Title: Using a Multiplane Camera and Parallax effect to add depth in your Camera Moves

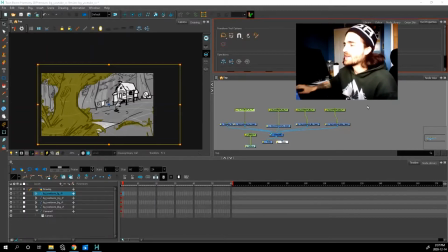Welcome back to the channel, everyone. My name is Fabio, and today we're going to be looking at how we can create that illusion of depth during our camera movements.
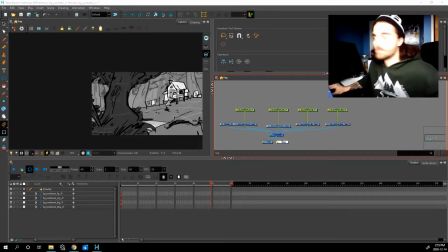So in our last video, we imported this multi-level background, right?
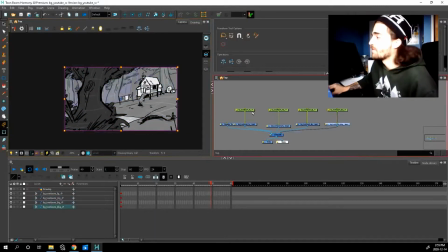So we have 4 layers and 4 pegs, which we can animate separately. So let's go over a couple camera movements. We'll zoom in first, and then we'll try a camera pan.
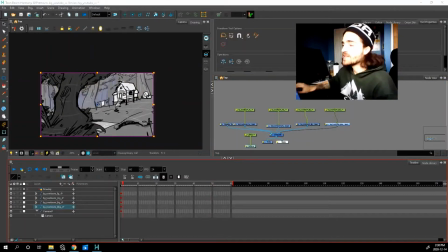Let's get into it.
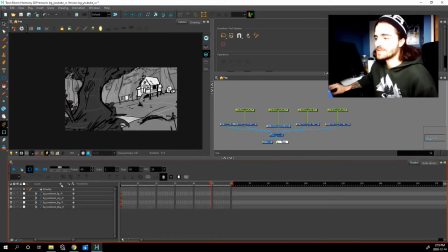So go here to the timeline where it says layers and do camera. It shows up here, and before, just like everything, we want to add a peg to this because we want to animate movement.
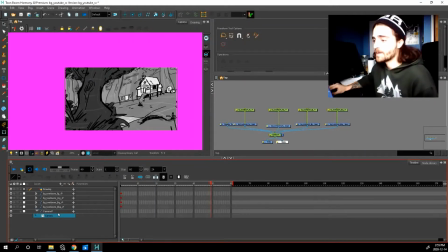Let's click this little icon here. Boom, now we have a peg. Let's keyframe it.
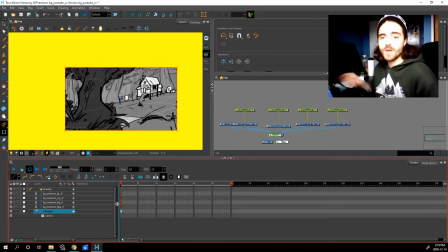Awesome, so now we're ready to zoom in. So usually with a camera, if we just put a keyframe here on frame 60 and then I zoom the camera in,
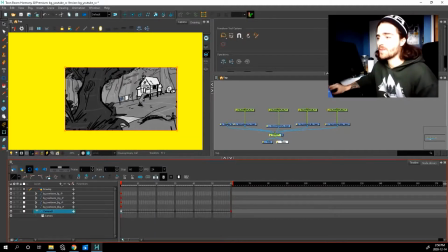you might say this is done, right? If we put a tween and we press play, boom, the camera zooms in. You're like, great, Fabio, great tutorial, right? But if we notice, everything is moving at the same speed.
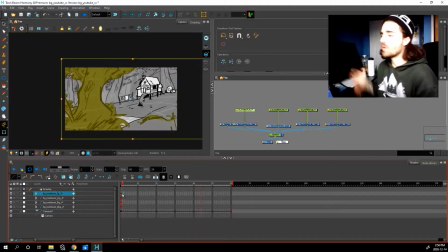It just looks like I'm zooming in on a flat image. So what we want to do is create an illusion of depth, right?
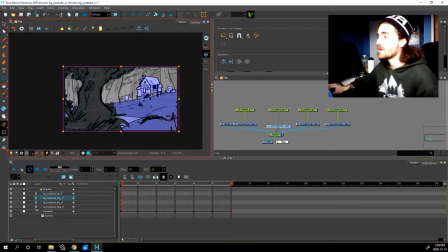This tree is closer than this house. This tree is closer than these trees in the back. They'll behave in different ways. So in real life,
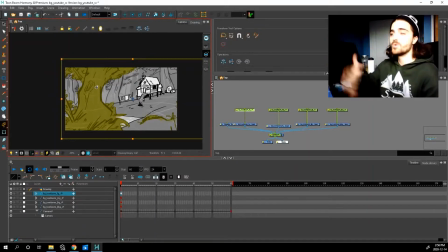things in the foreground that are closest to the camera move faster than things that are in the background. Let's add that effect now to each one of these layers.
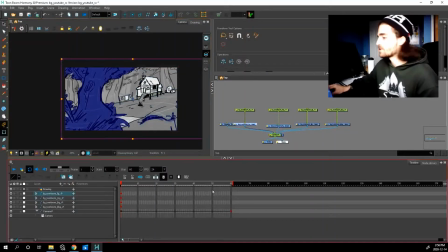Let's start in the foreground.
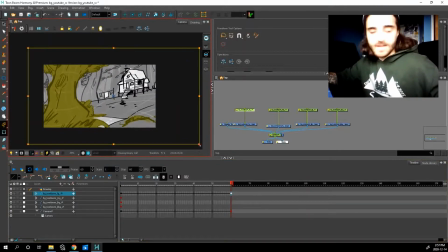Frame 60, I'll keyframe it, and what I'm gonna do is I'm gonna scale it up quite a bit, so make it as quite big,
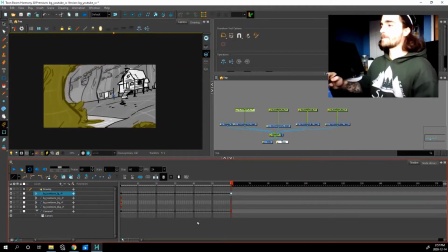right there. Okay, so now if we play it, right, the tree's coming at you a lot quicker than everything else, but we can do even more.
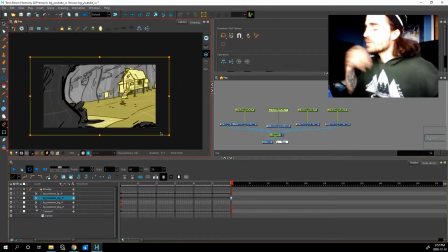So the midground, we're also gonna scale it up, but not as much as our trees. Let's scale it up just a little bit. Not too much, and I guess you just kind of have to eyeball this. Let's do the same thing for our background. So we scale it up a very tiny bit.
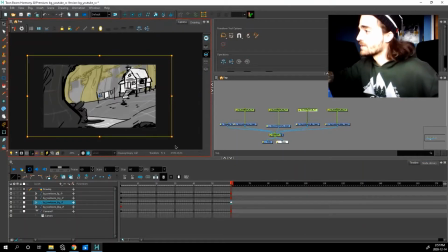You may not even notice the difference. That's how little.
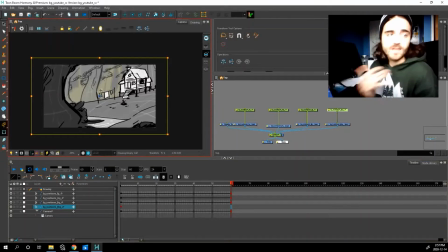And even our way background, we don't even need to touch this because the change is going to be so slight that you won't even notice.
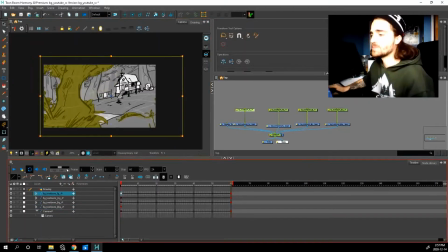Now let's play it. And that looks great. You can really see the difference, right? Before, when we just scaled in the camera, this doesn't look like a flat image anymore. You can feel the depth. The same principles can apply when we go into our camera pan.
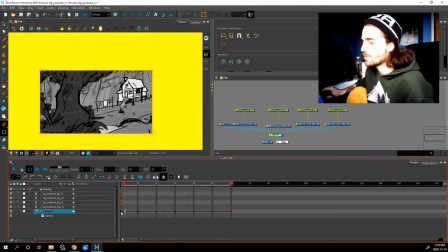So I already set it up. In the camera is moving to the right? So when we play it, we have our flat image moving to the right. Nothing special.
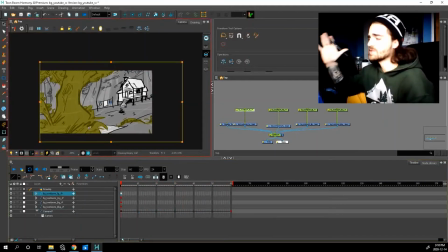So let's add some depth. Everything is moving, the camera's moving to the right, but the trees, the house, they're moving to the left. So instead of scaling up our foreground elements more, all we're gonna do is move them quicker than the rest.
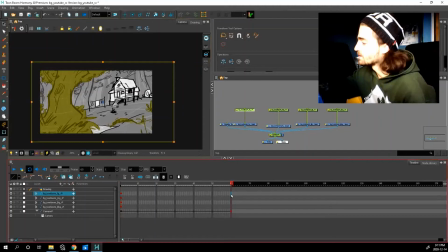So let's go to our foreground tree, and let's just move it to the left by a few more frames. There you go. Right, so now it's moving faster than everything else. So let's go, same with our midground now. We're gonna move it, but not as much, just like when we scaled it.
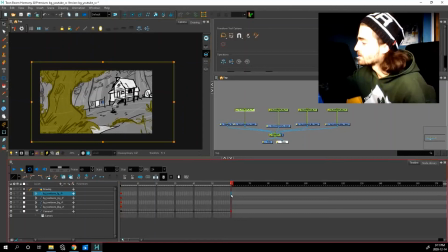So let's move it 1, 2, 3, 4, 5, 6. That should be good, maybe a little less. Right, we're already getting that nice depth. And then our background, we can move it maybe just 1, 2.